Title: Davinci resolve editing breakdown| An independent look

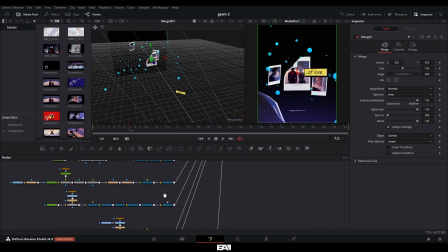7:45 this scene here is pretty similar to the last one that we just looked at I basically went through the steps and processes of just adding everything into one comp and then animating it afterwards for example here I just have a group on its own for just the particles that I used and the only bit of animation I did was regarding the bend with the polaroid as well as the camera animating as well and it's just a simple linear
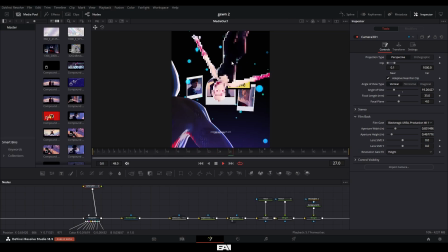8:03 animation at the end here you see that first effect that i used for gwen in our first scene that i did and it's quite literally just the
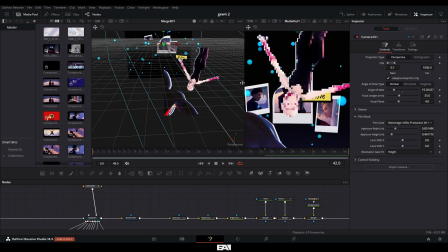8:09 same effect now the reason i have these two here like this is because it transitions in well into our next scene inside of this compound
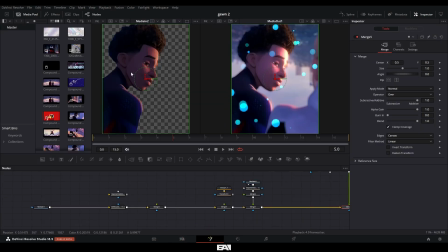8:16 clip here i have of miles it's quite simple compositing i did here i basically roto'd him out and then placed him on top of our background which i
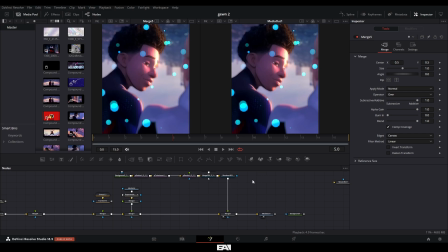8:23 had previously blurred to give more focus on miles here then i went and just added the particles to top it off and then I did the exact same for this next clip here.
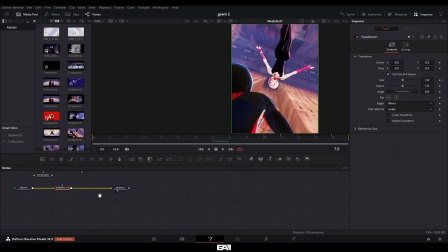8:32 Then on top of that, I added simple transitions in these adjustment layers here using the transforms. I believe this one is scaling out.
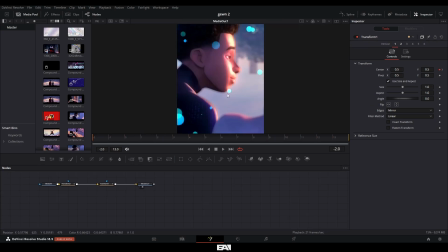8:38 As you can see, it sort of scales out, which then transitions nicely into this clip, which I have it scaling from in to out and then swiping over to the right, which transitions nicely into this clip here.
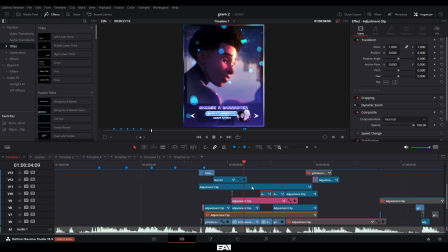8:46 And I then repeated the same process for the last one. Then on top of that, in this adjustment layer, I created this sort of game boy overlay.
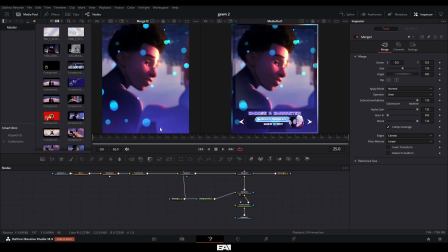8:53 I did this by again, adding the light seeping through.
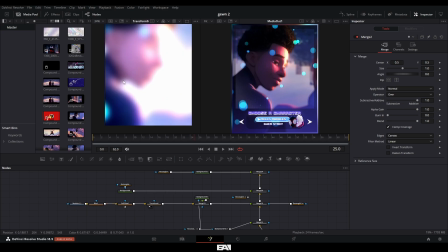8:55 Then I created the border just by blurring it, soft glowing, added a transform to make it bigger and then using the rectangle, I cropped it out which gave this effect.
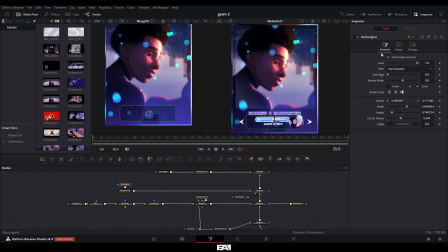9:03 Then I also added a background layer here with a rectangle and decreased the alpha I believe to give it the sort of see-through box effect. Then I basically repeated the same process with the second layer here to create this section here.
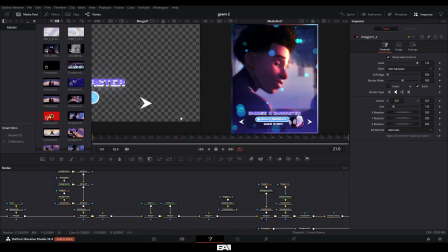9:14 I just basically went through the processes of just adding text with glows. I created this triangle here by adding a background with a polygon node and I roughed outline the shape here.
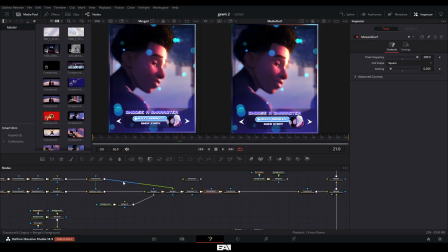9:23 I duplicated it and flipped it around with the two images here of Miles and Gwen. I basically copied and pasted from that first clip that we looked at and added it to here.
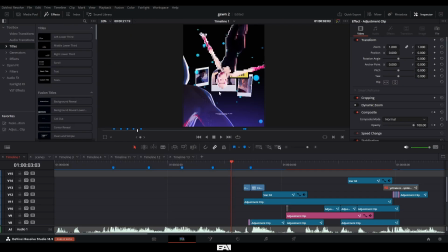9:31 I scaled it down, added a mosaic blur with these settings here and I left it as that. I forgot to mention that I used this overlay explosion to have a nice transition into the next one.
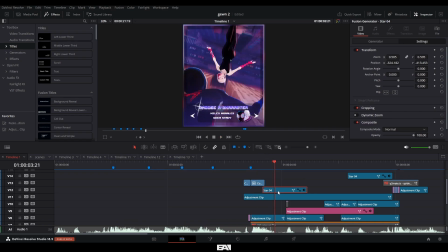9:40 As well as to add a nice finishing touch, I used the star particles here to give it a shiny effect.
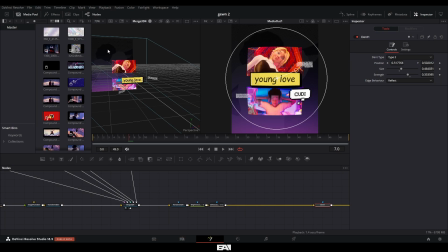9:45 And again for our next fusion composition, I used the exact same process which I used for our first comp and our second comp. This one has a lot less things in the comp itself but as far as the camera movement and anything else it is exactly the same other than
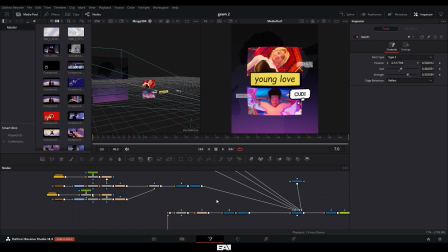9:59 one thing which is the glitch effect and i'll show you exactly how i did that so i created this comic book text bubble and i keyframed
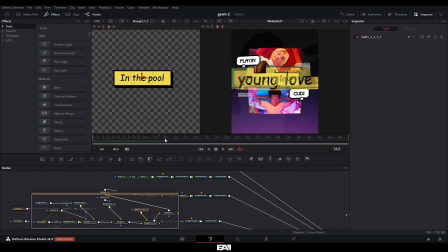10:06 the text changing so on this frame it says young love to the next frame it says in the pool which matches the lyrics to the video i used and i basically created this glitch effect here by going into the effects library templates and And then in the effects here,
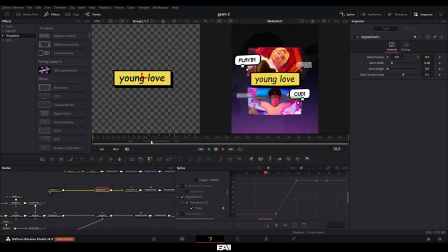10:20 we have the digital glitch, which I just dragged in. I just went through and keyframed the points of the glitches and had it then returned back to normal.
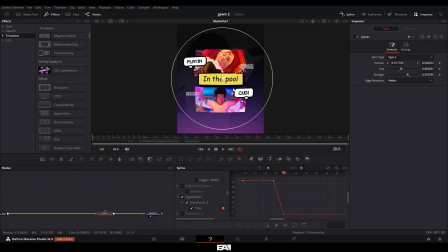10:27 At the end of the comp here, I added a dent node to give it sort of a fish eye effect and you can see the before and after. It just has a subtle effect, which I liked.
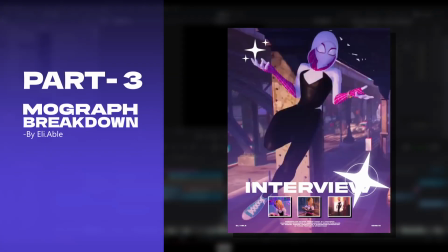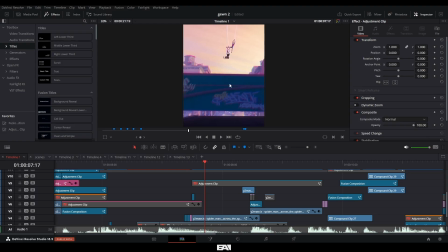10:41 Now this part of the edit is quite simple. I basically had Gwen swinging from one side of the screen to another, which transitions into a clip of Miles like sort of looking for her, which I thought was quite nice.
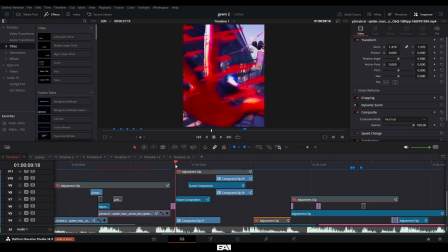10:50 Then I added a two framer to transition it into our next clip, which is just black and then red here, which matches the sort of blurry swipe from Miles's hand. And then I did the sequence here by rotoing out Gwen. You can see there's two Gwens in the scene here. There's one here and then there's one here.
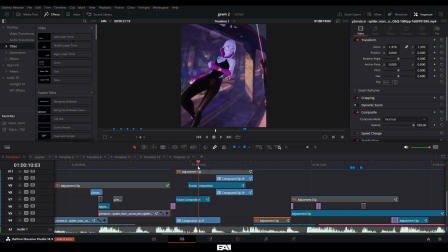11:05 I rotoed the beginning of her spinning and had the background fade into the original clip that I used, which I rotoed Gwen out from, which has this nice transition.
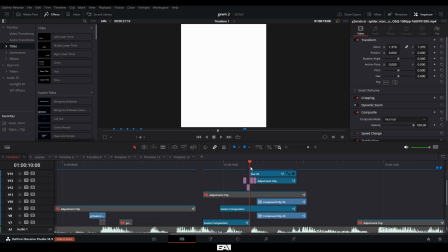11:12 I added a couple of one framers here, as you can see, which is just different colors,
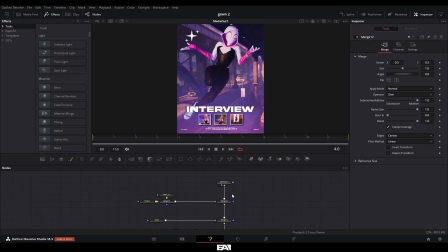11:16 which transitions into this adjustment layer here. and it's basically the same thing as all of my other comps. I went through the steps and processes of just adding each individual thing and positioning them where I think looked the best.
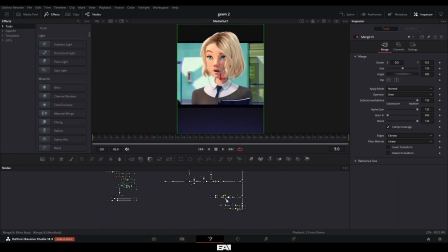11:28 In our last and final comp, I did something a little different, which I haven't tried before, but I think came out pretty well.
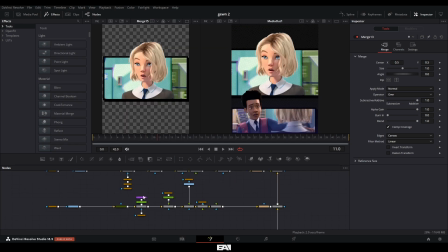11:34 So I'll just use this first bit here of Gwen to explain how I broke it down and I applied the same exact effects for the last two.
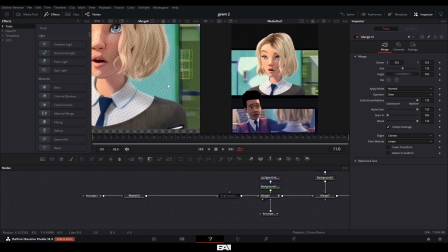11:40 So starting off, I had my main background here, which again, using the halftone polka dog effect, which gives it more of that comic book feel.
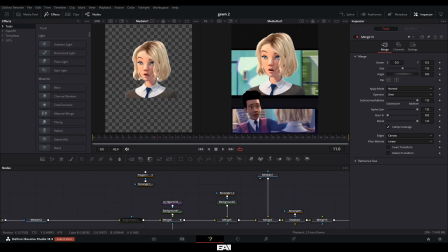11:46 I added a border onto it. Then I roto'd out Gwen and just placed it on top of the whole thing. I went and then added a shadow onto it and it's as simple as that.